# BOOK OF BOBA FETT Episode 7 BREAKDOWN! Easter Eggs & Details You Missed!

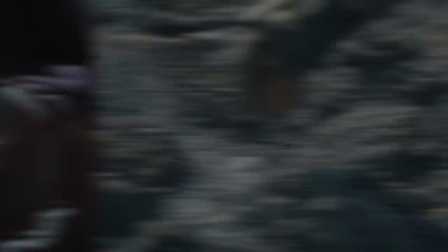20:32 Mando gives Grogu his old shifter knob that Grogu had twisted off as a toy. That was the one piece that Mando recovered from the Razor Crest wreckage after it was destroyed.
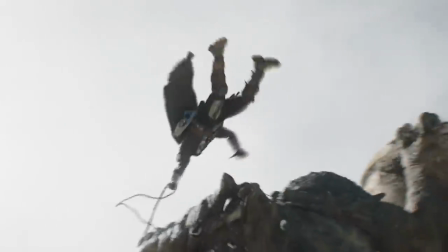20:39 And Mando bravely engages the Rancor. The Rancor is pissed. It roars, giving us this great moment.
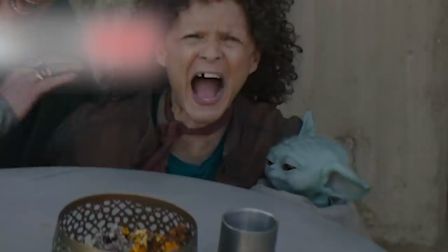20:48 I love how they're both freaking out, but look over at Grogu, he doesn't even flinch.
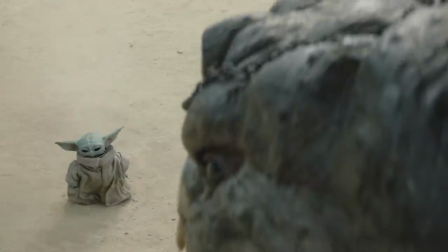20:53 He just judges. And so Grogu, unafraid, recalls his defeat of the Mudhorn in the first season,
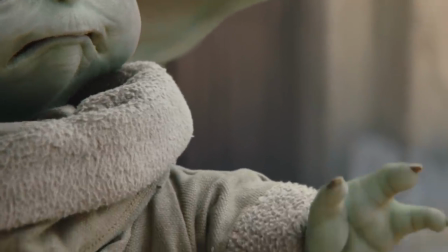20:59 but now takes an even more empathetic path by using the Force to connect with the inner soul of the Raging Beast.
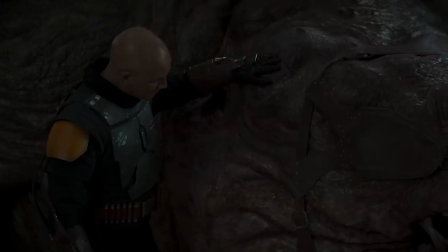21:05 As Danny Trejo told us, Rancors are actually quite sensitive.
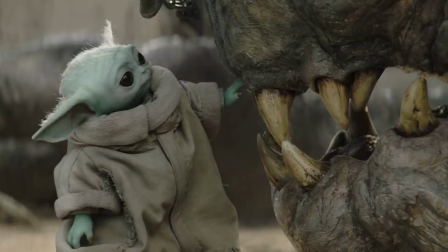21:08 It's so sweet to see Grogu using a less violent means to subdue it, showing how he's really grown beyond his chaotic Force-choking past,
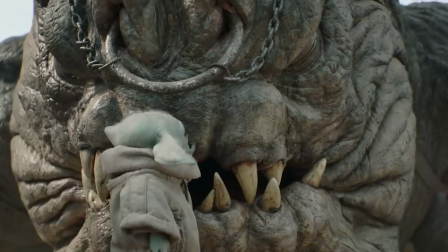21:16 now as a family foundling, seeking to understand.
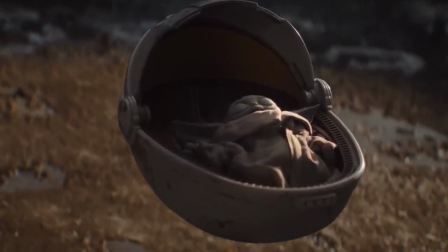21:19 And so Grogu, now spent, just as he was after beating the Mudhorn, takes a little nap, nuzzling up against the Rancor,
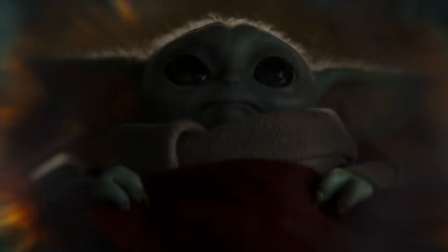21:26 because he too is a sensitive soul, haunted by his past, just trying to set his mind at ease.
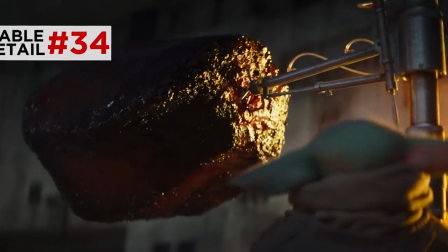21:31 Pelly quips, I'm guessing there's not gonna be a barbecue. Calling back the random roasted meat she's always cooking, as we saw in The Mandalorian last season.
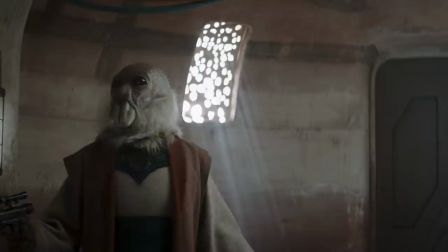21:39 Now back in Mos Eisley, with those stormtrooper helmets on Pykes, Fennec actually makes a new gruesome display out of their successors,
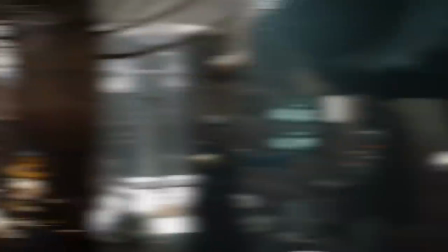21:45 slaying each of those Gotra heads and violently hanging Mock Shays.
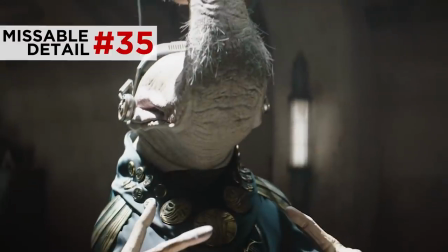21:49 Even with his curved Ithorian head, Fennec's lasso seals both mouth orifices, cutting off his air.
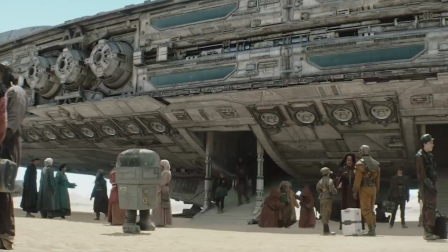21:56 After the battle, the Mos Espa spaceport now shows some happier travelers arriving to this planet.
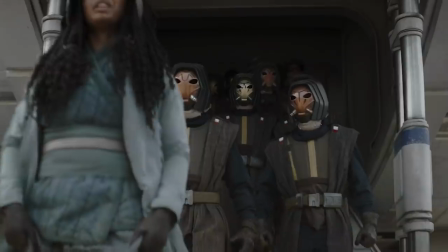22:01 Tourism booming! A contrast from those trouble-bringing Pykes that we saw arriving here before.
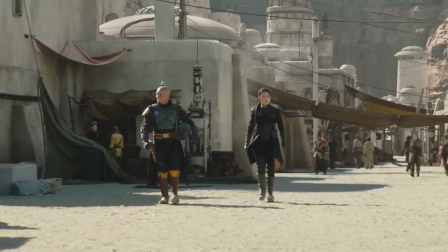22:06 As Boba and Fennec tour the recovering streets, his theme music returns.
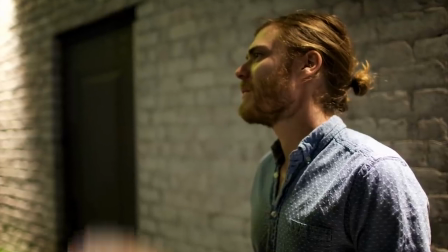22:14 Yeah, it sounds like composer Joseph Shirley now plays it with a pan flute. Almost like this is all just a super friendly Ren fair.
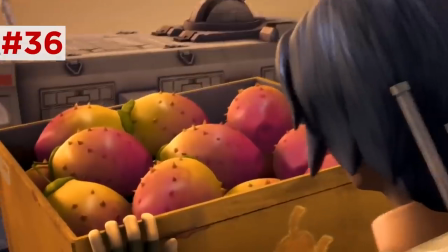22:20 Some kids offer him a Malaroon fruit, the fruit from Rebels that the Major Domo crashed into a cart of.
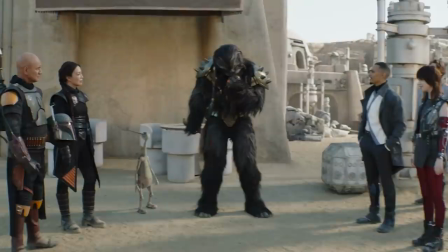22:26 Boba tosses it to Black Krrsantan, who joins them with the mods and that depressed LEP series Ratcatcher droid.
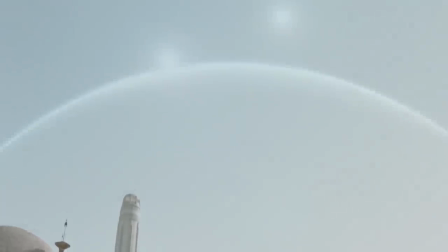22:32 Great visual detail here. As the camera rises over the town, we cross dissolve into the curvature of Tatooine in space,
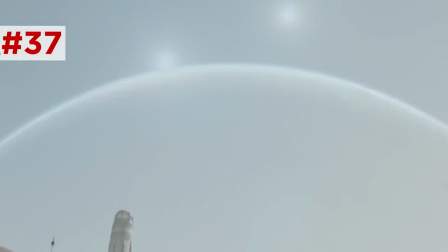22:37 but leaving us with a few frames of superimposition, making it look like a rainbow of peace stretching over the town.
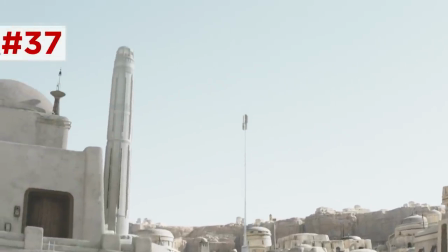22:43 Because as this Book of Boba Fett draws to a close, we get a biblical illusion of God's covenant with Noah after the flood.
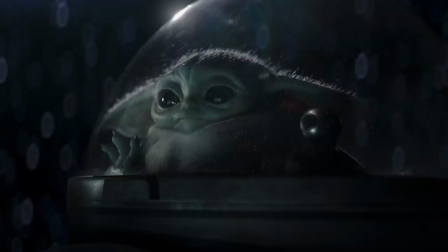22:49 Grogu rides in the enclosed astromech port of the N1 starfighter, tapping that shifter knob to beg Mando to hit that sublight thruster.
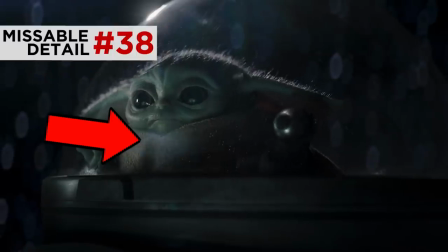22:56 I love how his breath fogs the canopy.
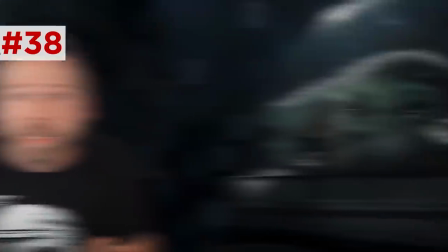22:58 Just a little detail they added, either practically from under the puppet or more likely with VFX, just to make Grogu look more like a bored kid on a road trip breathing against the car window.
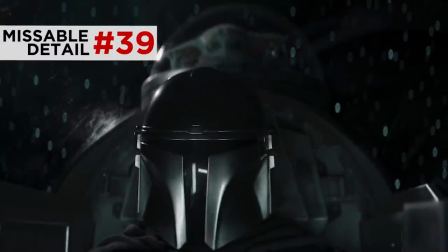23:07 And framing Grogu in that jump seat directly over Mando's head is just a perfect way to leave these two.
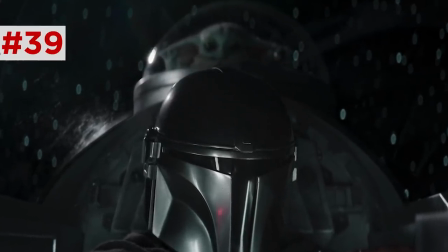23:13 Grogu positioned at the top of Mando's mind, like a guardian angel protecting him, but also the best idea light bulb this gunslinger has ever had.
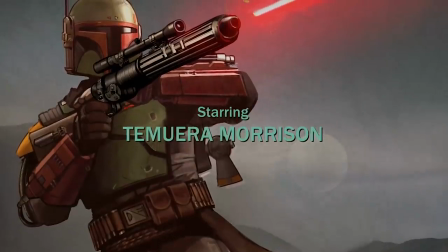23:20 You probably caught how this episode, the credits play the Boba Fett theme music.
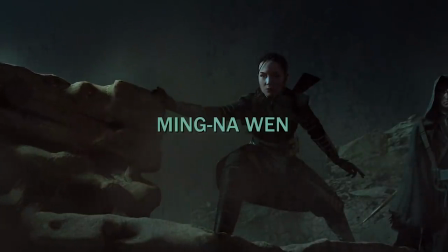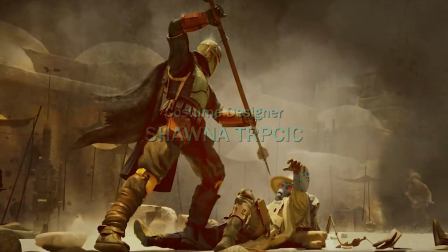23:30 And yeah, the vocalists are now singing the theme with the words Boba and Fett. Boba, Boba, Fett, Fett, Fett.
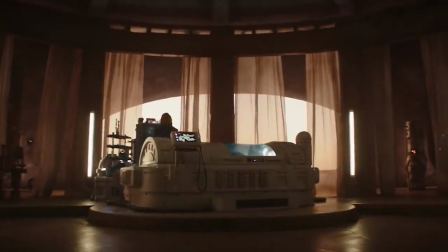23:36 What a goofy acapella group they are. Now the post-credit scene reveals the new occupant of Boba's back to tank, Cobb Banth, wearing a turtleneck.
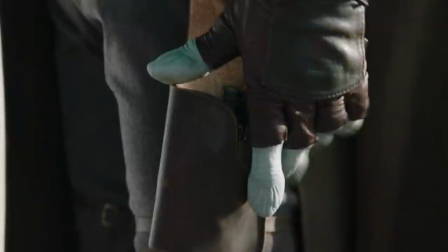23:43 I mean, none of us assumed this guy was dead since we all saw him get shot in the shoulder.
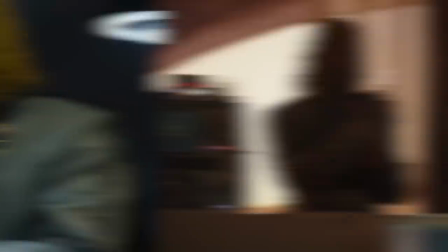23:46 But also returning is bass guitarist Thundercat as that mod artist, heat rising from his instruments to give Cobb the old Fennec treatment.
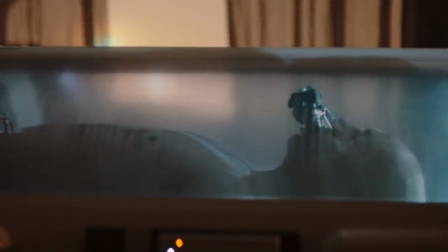23:54 But I think the most important detail is what is not in the shot. Because throughout this series, we've always come back to see Boba in this tank, with his Boba Fett armor rested off to the side.
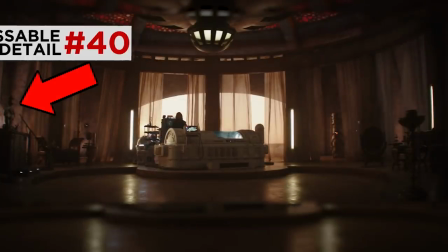24:03 But now, the armor is is not here and neither is Boba.
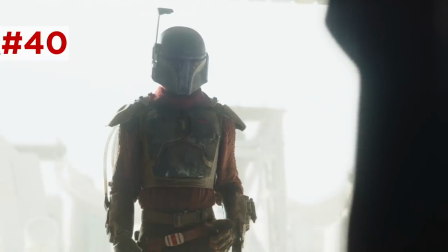24:06 Cobb was the only other person we've seen in these series to wear Boba's armor, but he gave it up, a detail that Cad Bane repeatedly pointed out.
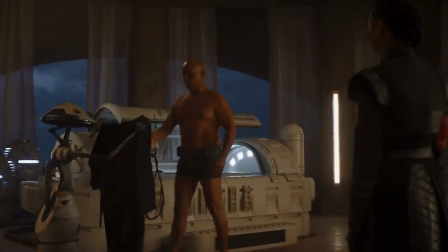24:13 And now that armor is back where it belongs, and Boba no longer needs this bath, because now, finally, his inner scars have healed. I want to thank you all so much for joining me for these breakdowns. I mean, these 7 episodes had some real high highs. It just was always a delight to dive deep into them each week with you guys. Now, I'm going to be doing this a lot more when Obi-Wan Kenobi comes to Disney Plus May 25th. Follow me on Instagram and Twitter at EA Voss. Follow New Rockstars. Subscribe to New Rockstars for more analysis of everything you love. Thanks for watching.